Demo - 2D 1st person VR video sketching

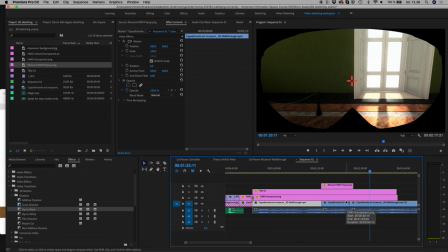[20:31]
So what I would actually argue for, especially since this is a sketch, is either to just remove the music completely and replace it with something else,
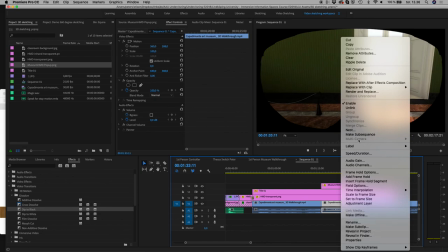[20:39]
or in this specific element where we framed holded it,
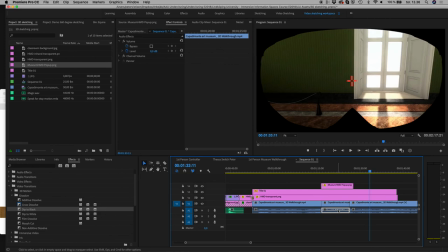[20:43]
just unlink, delete this specific piece of music, and then just, since we're not going to use the entire footage of this, just take the audio track from the other one and drag it over here.
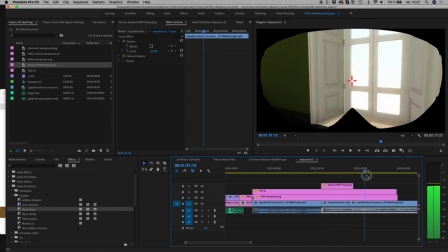[20:56]
So we sort of have the music continuing to play, and then we'll just cut it over here because this is all that we need.
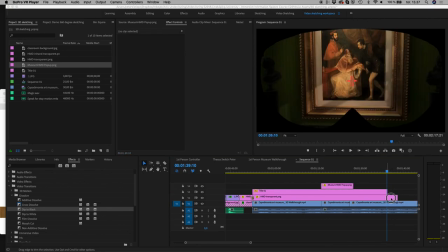[21:05]
We will stop the video probably around here or so. So actually the rest of it isn't really necessary for us. But it's a good question. Sometimes it makes sense to use the video audio that is on whatever we have either recorded or
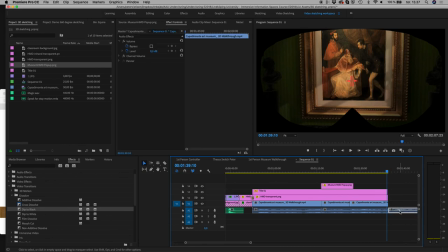[21:24]
got from someone else, and other times we will go into the Free Music archive and find stuff for ourselves.
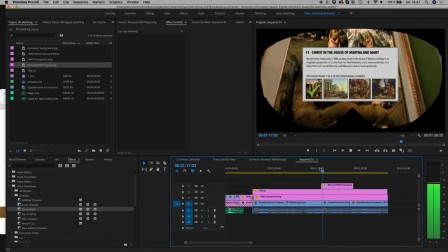[21:32]
But right now this comes rather abrupt, right? It's a little too poof.
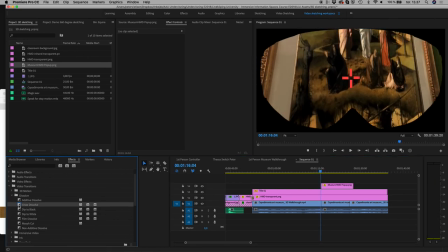[21:39]
So here we can use this, we have this cross dissolve. That's a rather nice effect. And if we drag this on top of the HCMD, you can see now it sort of fades in instead.
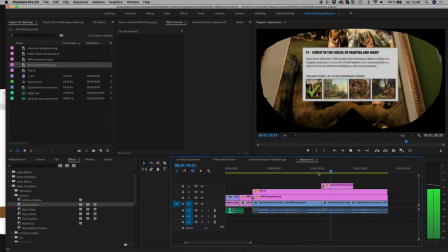[21:51]
So it's sort of wing. That might work for us to convey the idea, okay, it's something that pops up when you overlay. There might be other ways to do it.
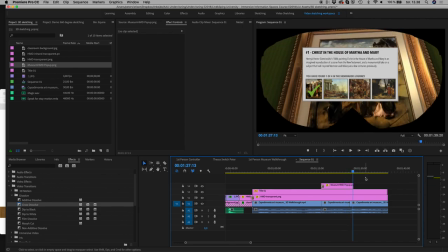[22:02]
And then when he begins to move, we need to make the same sort of thing, that as soon as
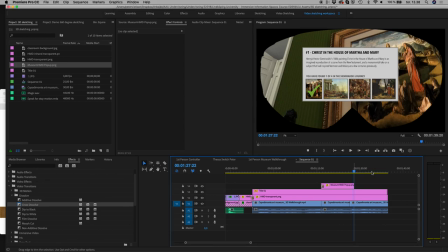[22:10]
he leaves around here, we want it to disappear again.
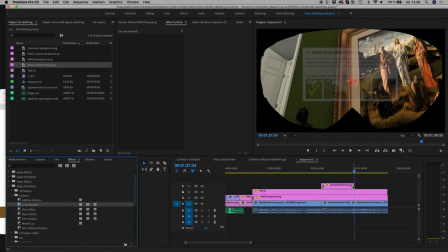[22:18]
So again, we can just take a cross dissolve in the end of the clip too, and then have something like this.
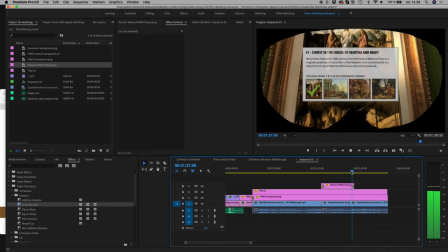[22:25]
And now you can see that dissolve is actually too slow, or takes too long time.
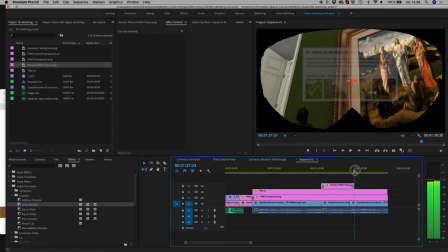[22:31]
So it already begins to fade away here, where we wanted it to first fade away here. Then actually, if you zoom in on the timeline, you can actually also double click on the little dissolve, the transition effect here. You can come to a point where you can double click it,
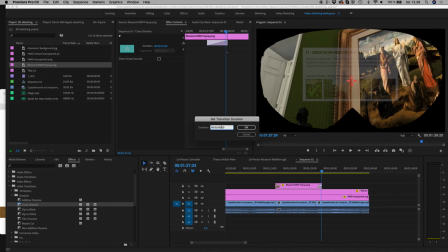[22:51]
and then you can say, instead of taking an entire second, we want it only to be maybe 1/5 of that. So down to 1/5 of a second. So it becomes shorter.
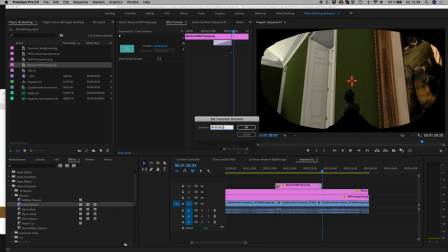[23:06]
That wasn't enough. 1/10. That's better.
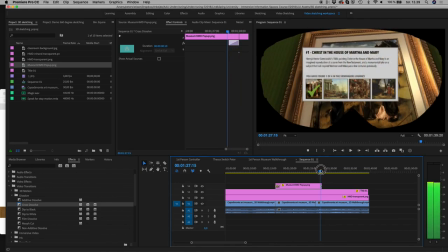[23:12]
So 1/10 of a second, and we get something like,
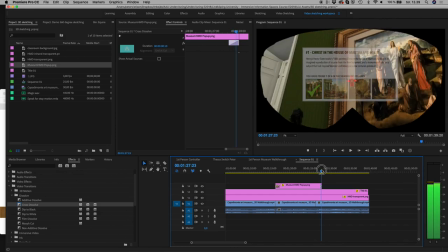[23:17]
so more or less timed with when the cursor moves out of the picture frame, our pop-up disappears.
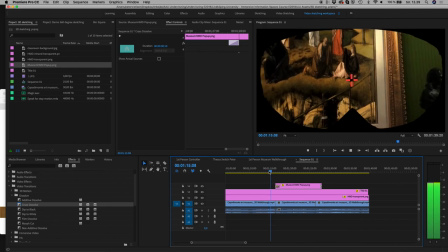[23:26]
And then comes the important part. Right now, skilled students and designers might say, okay, I get the idea,
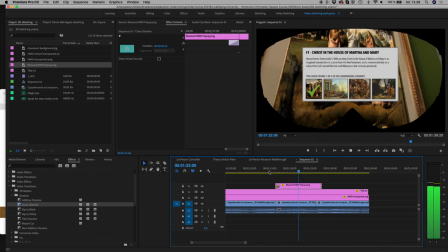[23:35]
but I also might want to use sound here.
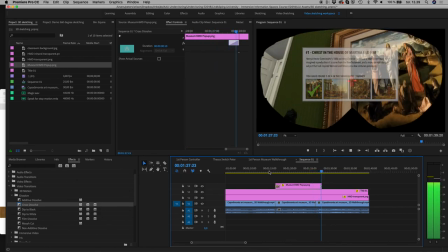[23:39]
And of course, we could play some sound by ourselves, or we could
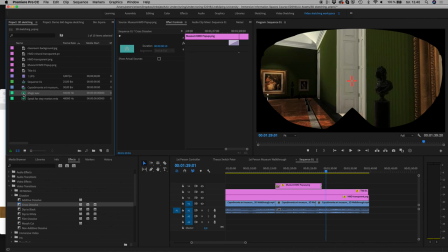[23:46]
position the sounds that I unfortunately didn't get to you guys, but I played this one for you before the break, so I'll just show you what it effectively will do.
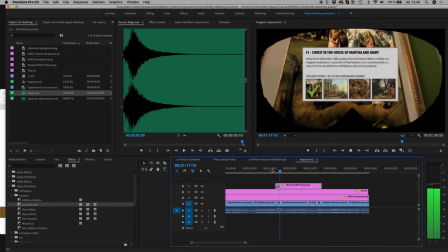[23:55]
Right now we just have the, so no sound really to convey this.
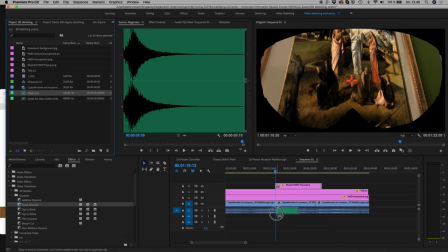[24:01]
And even though I might not want this magic sound in the final app I'm gonna make, for sketching purposes, it might be good to do something like this.
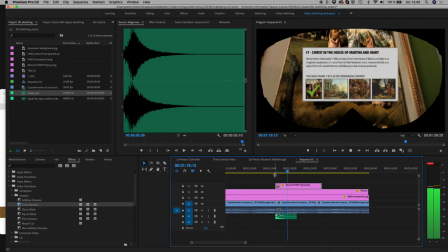[24:12]
Just to show, whoa, something happened. So something along the lines of this.
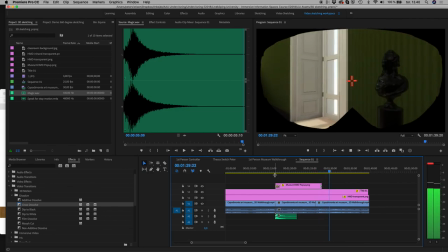[24:23]
Okay.